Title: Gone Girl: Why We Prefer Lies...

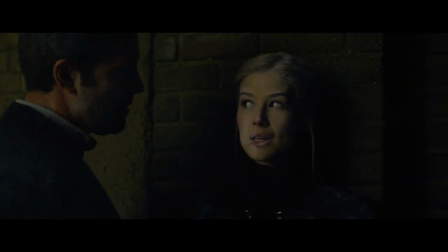(4:11)
We want to believe that this fun and sexy back and forth is what love and attraction really is.
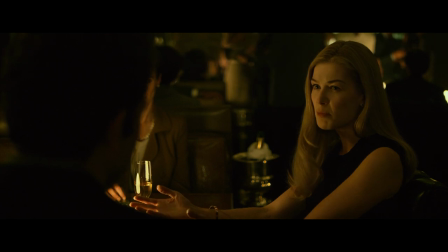(4:17)
So this is what we accept. Later we get the same thing again during Nick's proposal in which they again both perform their roles for a crowd.
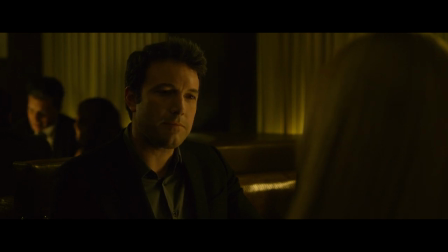(4:26)
This whole scene feels scripted and snappy like something written by Aaron Sorkin,
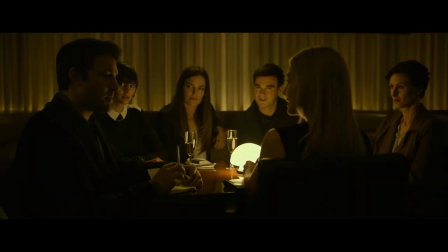(4:30)
and interestingly the scene is framed in front of an actual audience of people captivated by its charm and wit,
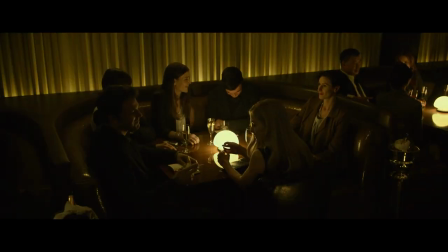(4:37)
ready to believe that this is what love really looks like, just like us.
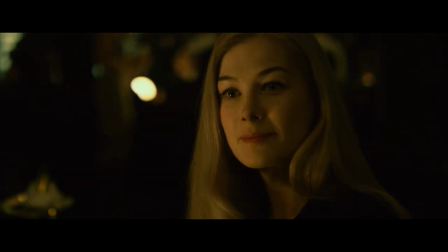(4:43)
We know the truth, real life romance is never this snappy, but we would rather believe the lie.
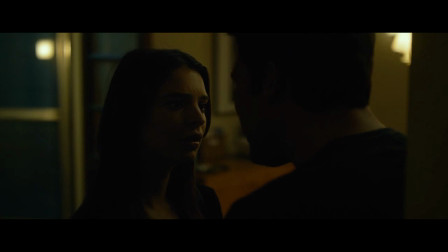(4:53)
Every time we receive new information throughout the movie is presented to us with the goal of reinforcing cliched stereotypes.
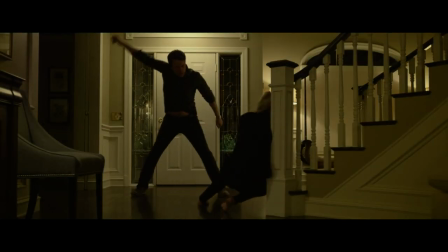(5:01)
Fincher wants our bias near the surface, so he can challenge it.
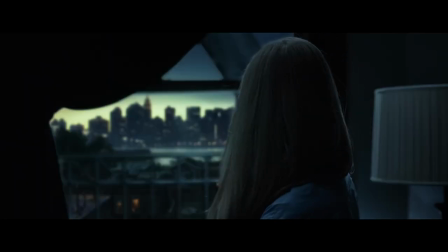(5:05)
If you believe Nick's version of events, that Amy is a cold, indifferent, yet nagging wife, it's contradicted by Amy's retelling of their happy, excited marriage.
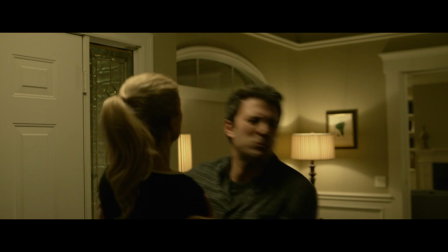(5:14)
If you believe Amy's version of events, that Nick slowly became an abusive spouse, fuelled by inadequacy,
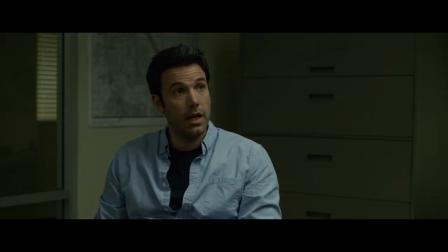(5:20)
then it's contradicted by Nick's genuine confusion and concern at where his wife is.
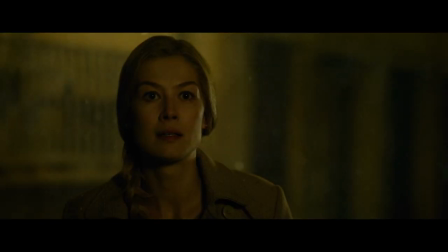(5:25)
Our perception and biases are fuelled again, when it's revealed that Nick has been having an affair with an attractive young college student.
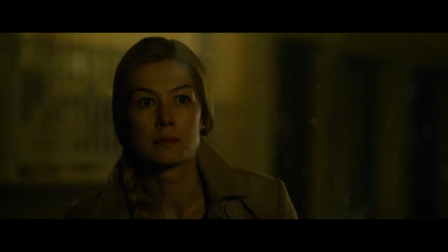(5:33)
Suddenly, Nick is no longer sympathetic.
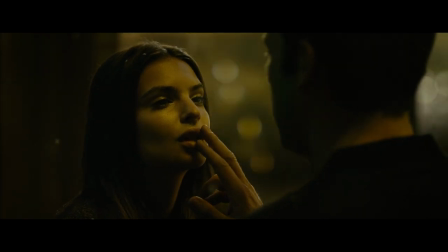(5:35)
Suddenly, Nick becomes the embodiment of negative male stereotypes held by some corners of the audience, and they begin to believe that Nick really did kill her. As more and more information is revealed about Nick, his reliance on his wife's trust fund,
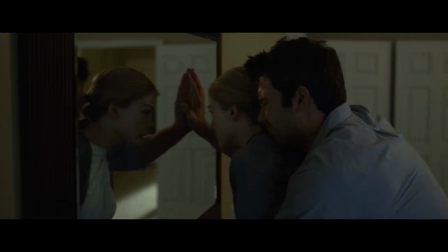(5:51)
his frequent decision making without discussing her and his practice of using her body for his own relief,
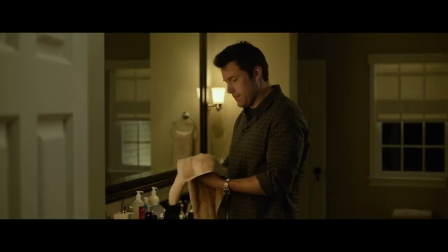(5:56)
we begin to consistently have those biases reinforced.
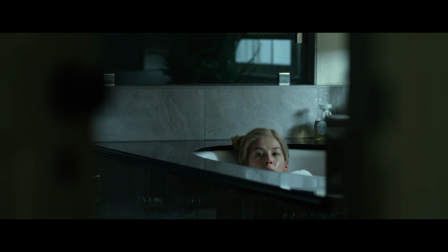(6:00)
And maybe some people in the audience begin to think that Amy is right to frame her cheating husband, as he clearly didn't respect or appreciate her at all.
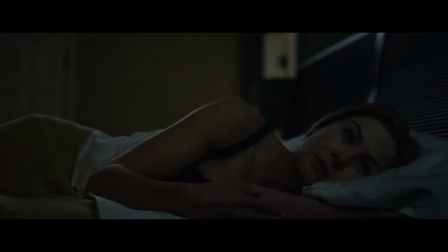(6:08)
It doesn't matter that she's committed a crime, because maybe he deserves it, and maybe she deserves her freedom.
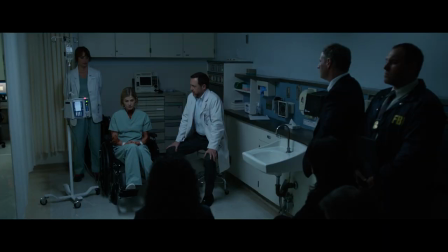(6:17)
This scene is maybe the most interesting scene in the whole movie. In this scene we see Amy telling the narrative that everyone wants to hear,
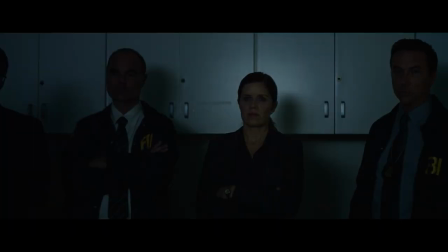(6:25)
the brave and heroic wife who fought her way to freedom and returned to be reunited with her family.
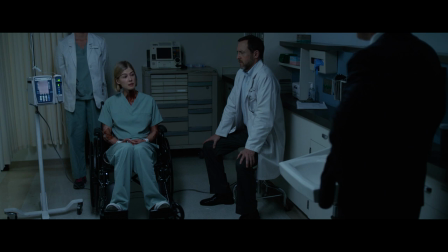(6:31)
At the same time we see the police detective begin to question that narrative with information that should cast enormous doubt on her story.
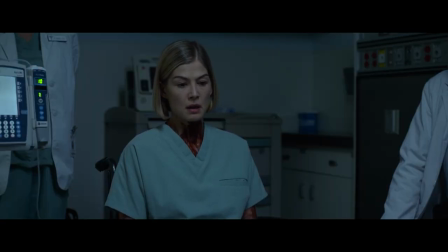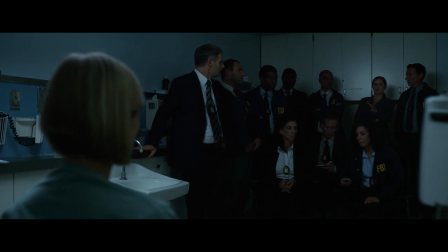(6:52) I collapsed. That club was actually the handle to a Punch and Judy puppet.
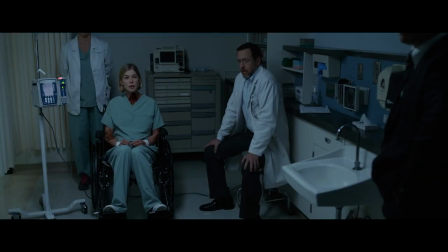(6:58) Right.
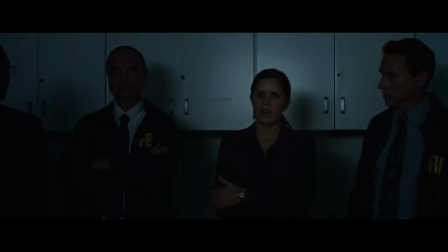(7:03) I'd hidden some puppets at ghosts. Then how did Desi have that handle? I just found it.
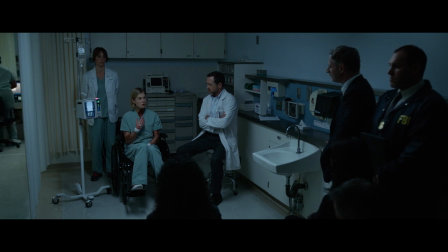(7:12) It must have fallen off. I was holding it when Desi pushed in, so he got it from me.
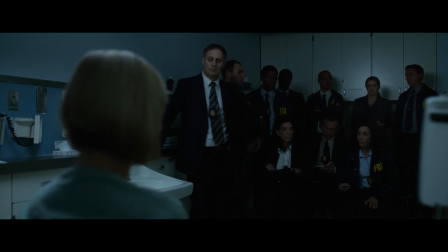(7:20) About that woodshed. He took me to his lake house, tied me to his bed.
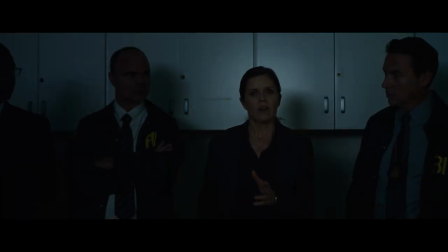(7:25) Back to the woodshed. Real quick, real quick. When you went to place the puppets there, did you notice that it was packed?
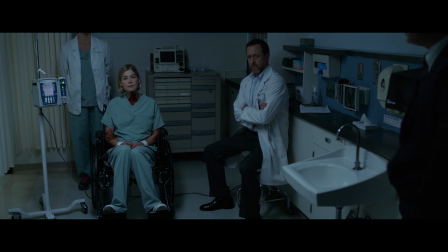(7:31) Lots of stuff. Corresponding to purchases made on credit cards in your husband's name.
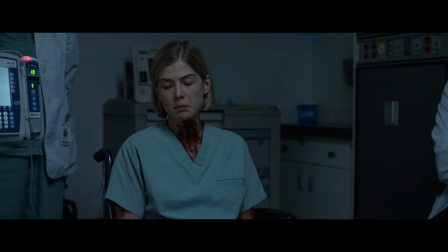(7:37) Nick and credit cards. He buys, I nag, I don't know, probably. He hid a lot of stuff that goes there, but very close.
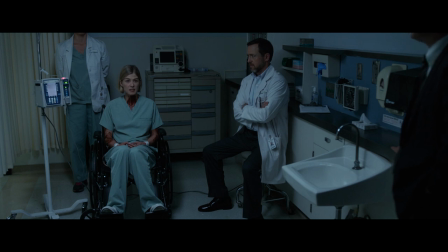(7:44) Now, may I go back to where I was being held prisoner by a man with a history of mental problems?
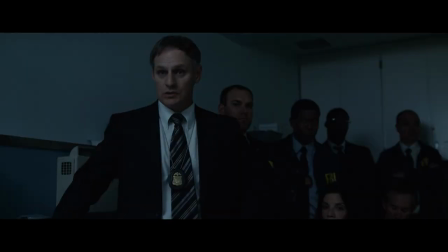(7:51) Please continue, Ms Dunn.
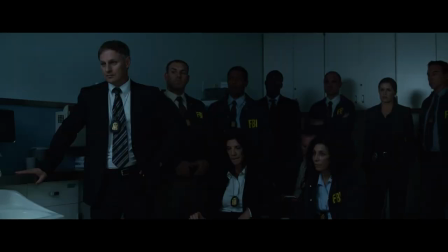(7:53)
But nobody in the room is interested in this information because the general audience only cares about the neat, tidy, heroic drama which they've been fed.
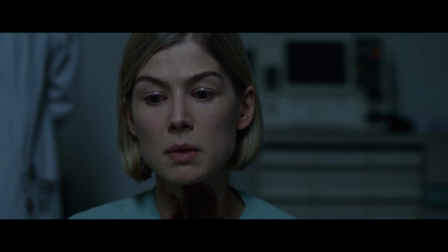(8:02)
They have a clear villain, and a clear hero, and everything else doesn't matter.
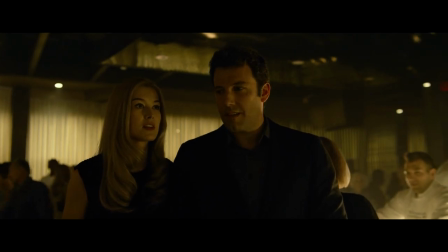(8:10)
From the beginning of their marriage they're only interested in their perceived version of each other.